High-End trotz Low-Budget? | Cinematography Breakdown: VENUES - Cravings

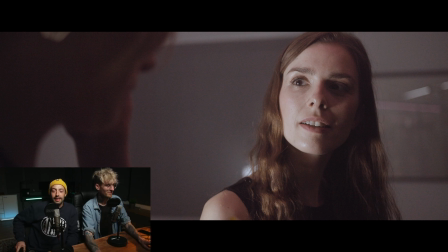(0:00)
Schön, dass ihr eingeschaltet habt, heute zu unserer kleinen Besprechung von den neuen Musikvideos Cravings, was wir für die Band Venues gemacht haben.
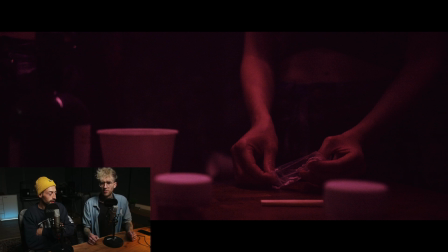(0:08)
Wir haben auf jeden Fall im Vorfeld viel gebrainstormt, wie wir es machen, weil es ist nicht das Riesenbudget. Wir haben überlegt, wir wollen was gemacht, was visuell total geil ist, was aber eine coole Geschichte erzählt, die einen so ein bisschen packt und vielleicht auch was hinterlässt. Okay, dann fangen wir mal an mit den ersten Bildern, oder? Jo. Ihr seht schon hier ein Freeze Frame.
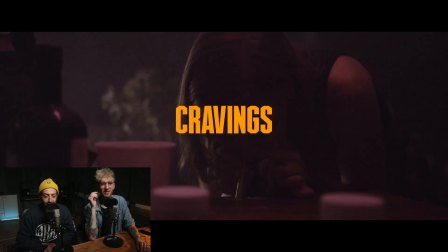(0:28)
Ich hoffe, man erkennt das als Partyszene. Das bin ich doch schwer hoffen. Also ich finde, das Interessante hieran ist, das ist ja in unserer Küche gedreht, hier im Büro.
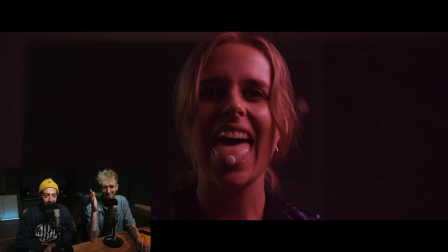(0:36)
Das finde ich jetzt erstmal schon mal eine der interessanten Sachen, die man daran sagen kann.
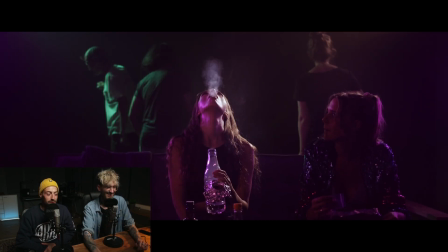(0:41)
Und es gibt im Endeffekt in der Szene, die ihr bis gerade gesehen habt, wenn du nochmal zurückspulst, gibt es gar keine Komparsen.
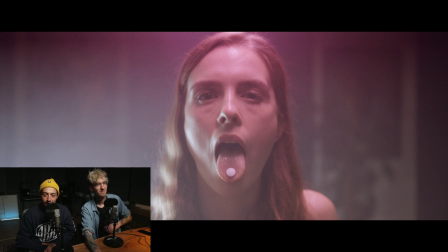(0:47)
Es ist einfach leer. Wir haben uns gedacht, das passt aber so, weil die Aufnahmen so close sind, dass man auch niemanden vermisst.
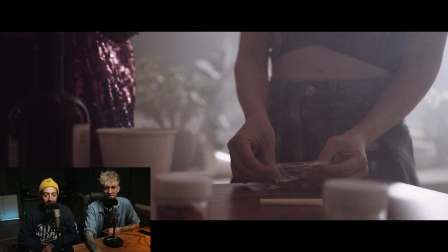(0:57)
Ich finde, das funktioniert richtig gut. Ich finde, es fühlt sich auch total nach Party irgendwie an. Ich bin sehr, sehr froh, dass wir diese Szenen gemacht haben. Wir hatten ja, wir haben sehr viel Zeit generell in dieses Intro gesetzt vom Dreh. Wir haben zwei Drehtage insgesamt gehabt, plus einen Drehtag für die Performance. Aber für die Story-Sachen hatten wir zwei Drehtage und gefühlt ja die Hälfte vom ersten Tag oder so.
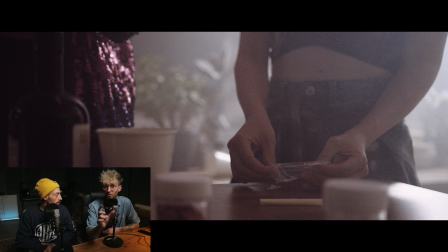(1:17)
Schon viel, ja. Die muss man ja sagen, im Endeffekt wenig vorkommt, aber dafür halt, ich finde, es ist ein geiler Hook am Anfang direkt. Erzähl doch hier mal was zur Kamera, zu den Linsen und zum Licht. Okay, Kamera, wir haben das auf der C300, glaube ich, hier noch gedreht.
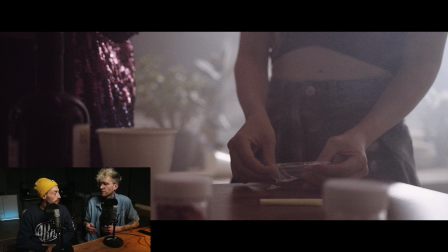(1:34)
Wir haben für viele Sachen, die wir Outdoor gedreht haben, wo wir so ein bisschen unterwegs waren, wir haben richtig viele Kameras verwendet. In diesem Video sind richtig viele Kameras drin. Eigentlich müsste man so eine Challenge machen, wer wirklich erkennt, was mit welcher Kamera gedreht ist, weil da... Schafft, glaube ich, keiner. Natürlich nicht, weil immer heißt es, oh ja, voll die Kamera, die ist das. Okay, wir haben die C300 im Einsatz.
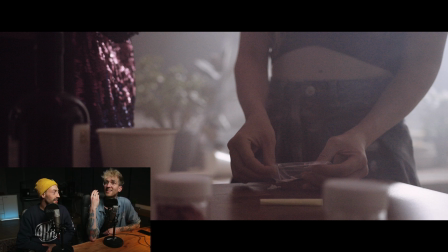(1:50)
Von Canon. die Canon C70 im Einsatz. Wir hätten die Canon EOS R6 im Einsatz, die uns auch gerade filmt. Richtiges Scheißteil. Und? Nee, nee. Richtiges Scheißteil insofern, dass die gerne einfach mal ausgeht, weil sie überhitzt. Wir haben auch die Sorge, dass sie diesen Stream nicht übersteht. Auf jeden Fall. Also falls ihr uns irgendwann nur noch hört, dann wisst ihr warum.
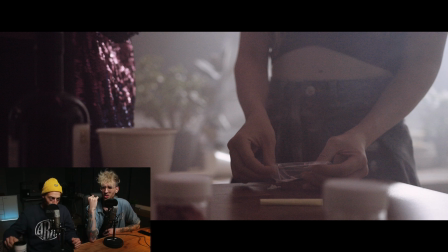(2:08)
Dann hatten wir die KINFINITY Mavo Edge 8K im Einsatz und die Sony FX30. Also es ist wirklich ein richtiger Kameramischmasch. Eigentlich voll geil. Und im Endeffekt, wie immer, ich behaupte, keiner kann jetzt mit dem Finger drauf deuten, was das ist.
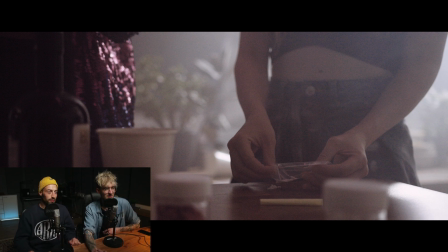(2:26)
Das heißt aber, das hier, was wir gerade sehen, ist C300. Das ist C300, genau. Das ist das Rauschverhalten der C300, ja? Es ist schon neusier, das muss man sagen. Ja, es ist neusier auf jeden Fall. Das ist irgendwie das Slow-Mo-Zeug.
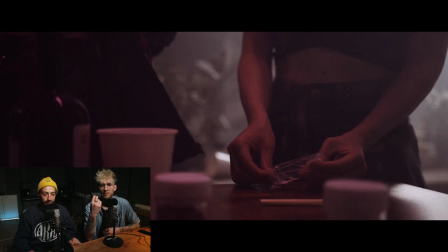(2:38)
Ja, die Slow-Mos finde ich nicht so überzeugend, aber von der Qualität der C300 her muss man sagen, da würde mehr gehen, aber ich finde es völlig in Ordnung. Ich glaube tatsächlich, wir haben hier einfach auf der 1880 auch gedreht. Wenn mich nicht alles täuscht. Das kann gut sein. Nein, nein, nein. Ey, wir haben Stargars gerade im Chat. Kira Kyoto, Schlagzeuger von Venues.
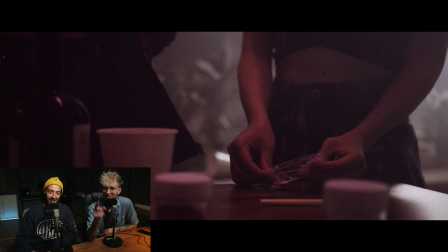(2:58)
Hallöchen. Schön, dass du da bist. Ne, wir haben das auf den Sigma-Festbrennweiten gedreht. Wegen der Blende, ich erinnere mich.
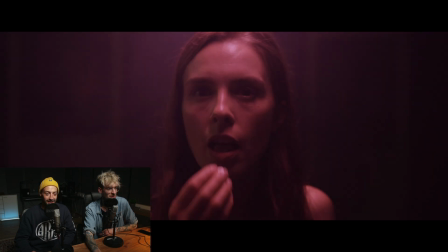(3:04)
Das sieht man vor allem hier bei den, wo sind sie, bei diesen Close-Ups. Ja, da sieht man, dass es Primes sind.
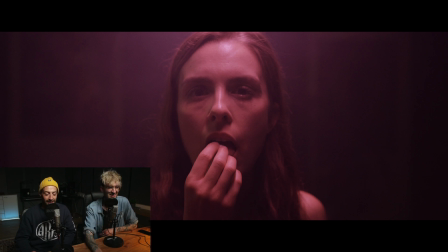(3:10)
Auf völliger Offenblende gedreht, dass das so richtig knallt. Okay, aber das Wichtigste, was ich hier finde, ist das Licht, weil es letzten Endes eigentlich relativ Low-Budget-Licht ist, würde ich mal behaupten.
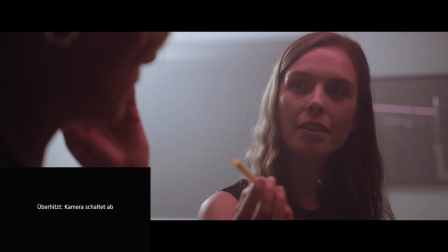(3:21)
Nein, das Kamera schaltet ab. Nein. Canon EOS R6. Hey, müssen wir jetzt echt auf meine Vlog-Kamera umsteigen?
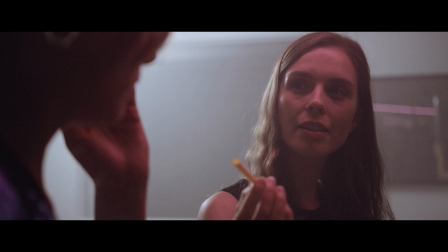(3:28)
Ey Leute, das kann doch nicht sein. Wo sind die? Also, wir hatten hier mehrere Lampen im Einsatz, die alle per se nicht so viel kosten.
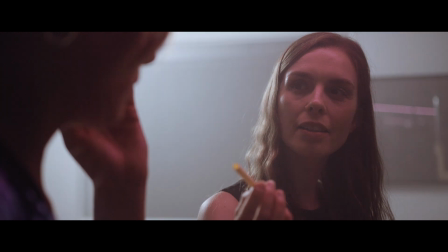(3:35)
Das Blitzlichtgewitter, was hier überall durchballert, kommt von zwei Amaran F21C.
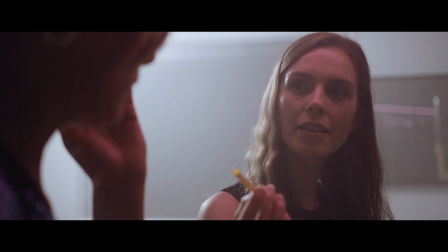(3:44)
Die eine ist in einer Autopole hier oben angebracht und da einfach auf Paparazzi-Effekt gestellt und die andere kommt einfach von quasi hinter Hannah, unserer linken Darstellerin.
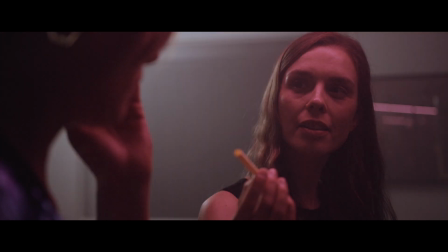(3:53)
Die sind beide auf verschiedenen Paparazzi-Effekten eingestellt, dass es eben so ein bisschen knallt, aus verschiedenen Richtungen auch.
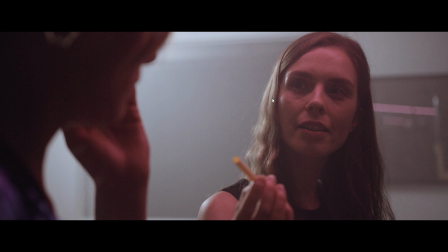(4:02)
Und komplementär dazu haben wir als Top Light, ich erwähne das in jedem Vlog, wir haben eine Tube auf dem C-Stand mit dem Extension-Arm quasi ziemlich toppig, das sieht man hier auch an den Augen, es kommt sehr von oben das Licht. Mit diesem wunderschönen Pinkton.
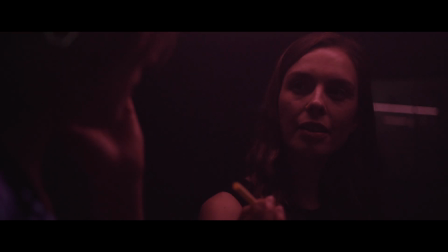(4:20)
Und die ist so ein bisschen auf pulsieren gestellt. Dass man einfach so ein bisschen, einfach sehr viel Dynamik im Licht hat.
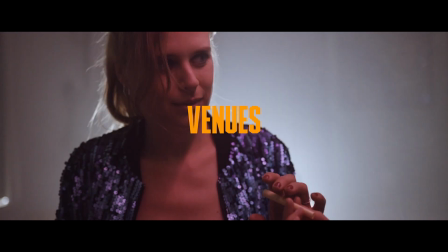(4:25)
Sehr viel passiert im Licht. Das finde ich einfach richtig geil. Hier sieht man auch immer wieder, wie Kameras einfach mit Blitzlicht überfordert sind.
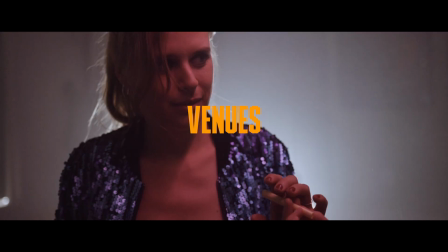(4:34)
Und das war es eigentlich. Diese drei Lampen, zwei Amaran F21 und eine Tube, haben wir einfach immer durch die Gegend geschoben.
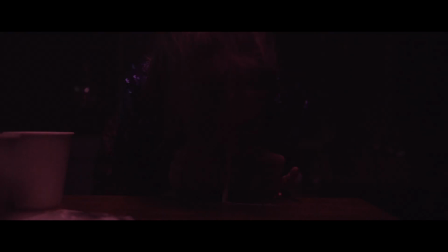(4:41)
Je nachdem, wo wir gerade hingeschaut haben. Boah, hier sieht man es so richtig geil. Das sind halt die schönen Momente, ne? Klack, klack.
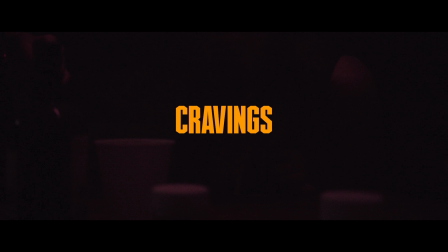(4:47)
Das funktioniert wunderbar und ich wollte diesen Look haben, der immer wieder ins Schwarz abdriftet und zwischendrin dann auch für die Überblendung
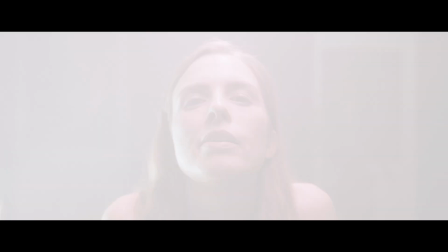(4:54)
hier zum Beispiel haben wir noch eine kleine weiße Überblendung gemacht, aber das fällt einem im Verlauf nicht so richtig auf,
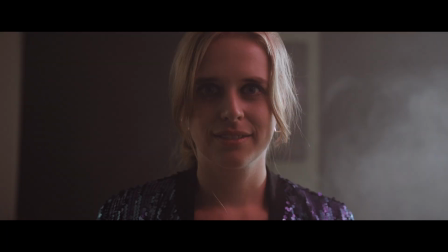(5:02)
weil es halt einfach aussieht wie ein Blitz.
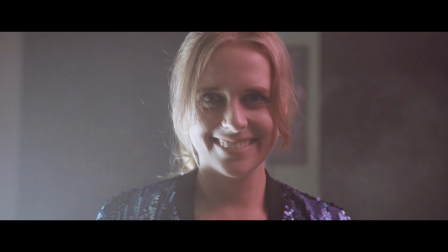(5:05)
Auch bei Hanna das gleiche, die Tube von der Seite in dem Fall und das Blitzlichtgewitter und natürlich, was nie fehlen darf, Nebel.
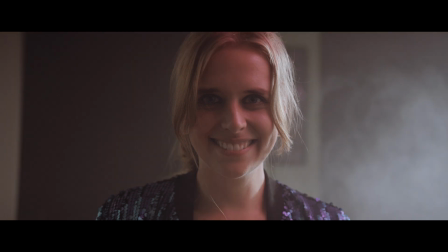(5:12)
Das haben wir gemacht mit der Smoke Genie, mit der kleinen.
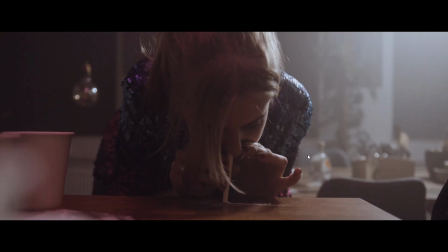(5:15)
Hier im Hintergrund, wir haben irgendwie so eine aus Einweihungszeiten und so haben wir noch unsere Minibar, könnte man sagen. Und das haben wir einfach im Hintergrund verteilt.
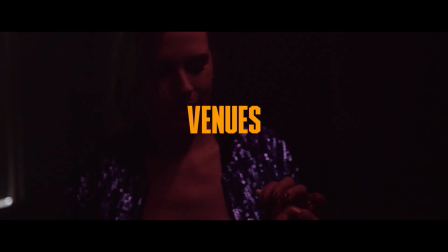(5:24)
Haben für den Vordergrund mega viel Fake-Drogen, Fake-Alkohol, Pappbecher von früher und was nicht, was bestellt oder geholt oder hatten es noch teilweise.
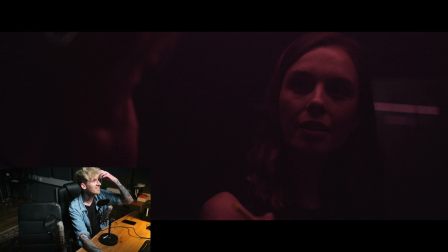(5:32)
Und das reicht dann völlig. Warte mal, kriege ich die jetzt hier auch? Ja! Da haben wir wieder ein Bild. Witzig.
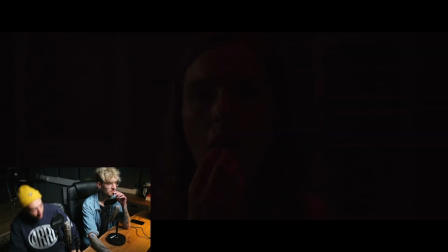(5:38)
Das ist improvisieren. Das Koks war weißer Schnupftabak. Das kann man tatsächlich so kaufen.
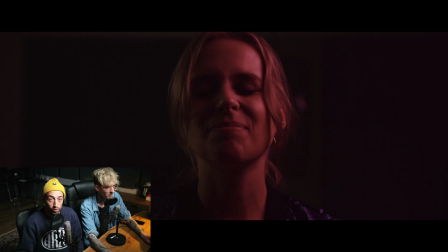(5:45)
Das ist jetzt nicht unbedingt angenehm, aber es funktioniert. Und ja, ich finde das immer für die Darsteller ganz schön, wenn man dann nicht mit irgendwas
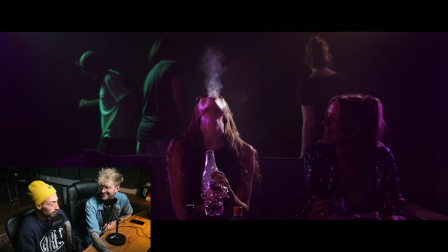(5:55)
Gebasteltem aus der Küche kommt und sagt, das ist Puderzucker, kann man schniefen, sondern so irgendwas, was man kaufen kann, was auch für die Nase gedacht ist. Ja, das war glaube ich trotzdem, also man muss halt einfach bei so einem Drehen natürlich sehr viel davon dann zu sich nehmen. Ich glaube, das war schon unangenehm für die beiden, aber die haben durchgezogen, auf jeden Fall.
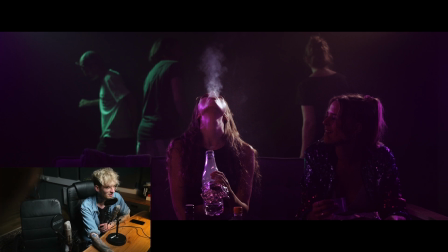(6:10)
Die zweite Szene, nenne ich sie mal, also für uns ist es, dadurch, dass wir natürlich immer wissen, was wo gedreht wurde, sieht das hier für mich sehr anders aus, mit diesem Couch-Setting, was einfach bei uns hinten im Studioraum gedreht ist. Und wer genau hinschaut, sieht im Hintergrund den Joscha-Tanzen. Das ist Joschas Rücken.
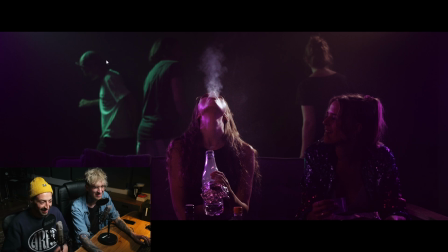(6:28)
Das ist David, unser Lemanski-David, der Fotograf, der bei uns hier mit im Office rauskommt. Und hinten rechts, das ist Jule. Und ich finde das irgendwie, das sind witzige Gimmicks. Ich glaube tatsächlich, mein Rücken ist auch irgendwann mal tatsächlich drin. Und das haben wir einfach bei uns im Studio hinten gemacht.
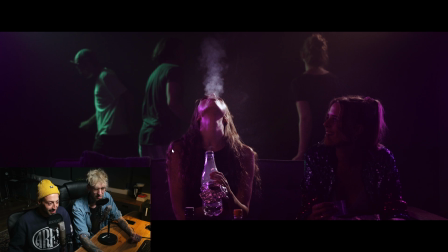(6:43)
Ähnliches Setup. Ich glaube tatsächlich, das bunte Licht hier kommt von den Young Nuos. So billig LED-Tubes, die wir vor vielen Jahren mal bei Amazon gekauft hatten und die gammelten noch bei uns im Lager rum.
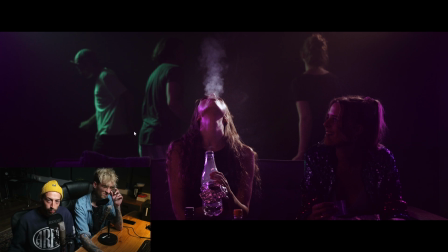(6:59)
Und wir hatten das Set schon eingeleuchtet, haben aber parallel noch Produktionen am Laufen gehabt und konnten deshalb unser eigentliches Hauptmaterial nicht verwenden. Deshalb haben wir einfach altes Material in das Studio da reingebaut. Alte Technik und es sieht da trotzdem gut aus.
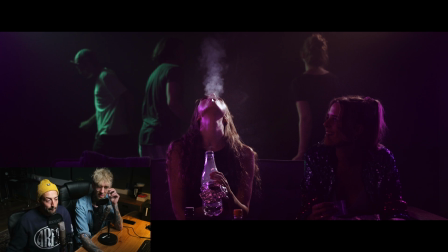(7:14)
Genau. Und hier um den, wir wollten halt unbedingt diesen Rauch sehen. Das heißt, was man hier auch auf Jennys Gesicht sieht, das ist eine harte Quelle. War das eine? Bolzen vielleicht? Ich glaube auch eine Bolzen, genau. Also ein kleines, wie so eine Dedo-Lampe, eine mit einem sehr harten Beam. Die hängt irgendwo hier oben und knallt sehr konzentriert nur auf Jenny.
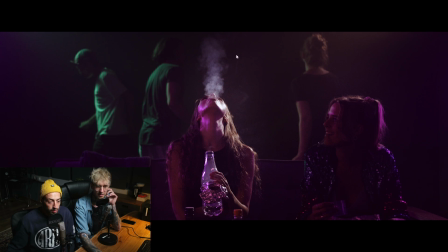(7:34)
Man sieht, dass zum Beispiel Hannah hier nichts davon abbekommt. Das ist wirklich einfach dieser Bereich, damit man einfach den Rauch aus ihrem Mund extrem gut sehen kann. Hier hinten tatsächlich das Grün, das kommt noch von der Amaran F21C, also auch einer B-Flex. Wir haben alles hier irgendwie, diese B-Flex-Lampen, die können abfacken, aber insgesamt haben wir die hier mega, mega viel verwendet, weil die halt so derbe leicht sind und Akku betreibbar.
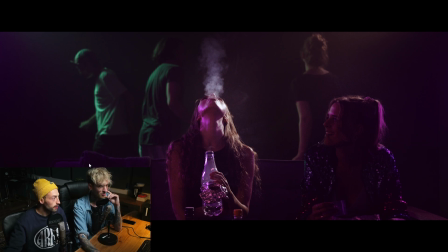(7:54)
Das heißt, man kann die auch schnell mal irgendwie draußen nutzen und Co. Und das haben wir echt viel gemacht. Das kommen wir bestimmt gleich noch zu. Ansonsten ist hier eigentlich nicht viel passiert. Das ist unsere Couch aus der Küche, die haben wir vorgetragen, haben wir vorne auch.
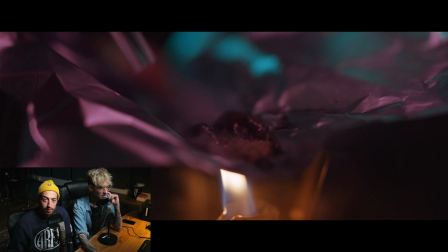(8:06)
Sieht man jetzt in dem Shot gar nicht. Ein paar Flaschen hingestellt, damit es ein bisschen mehr nach Party aussieht. Also sehr unspektakulär.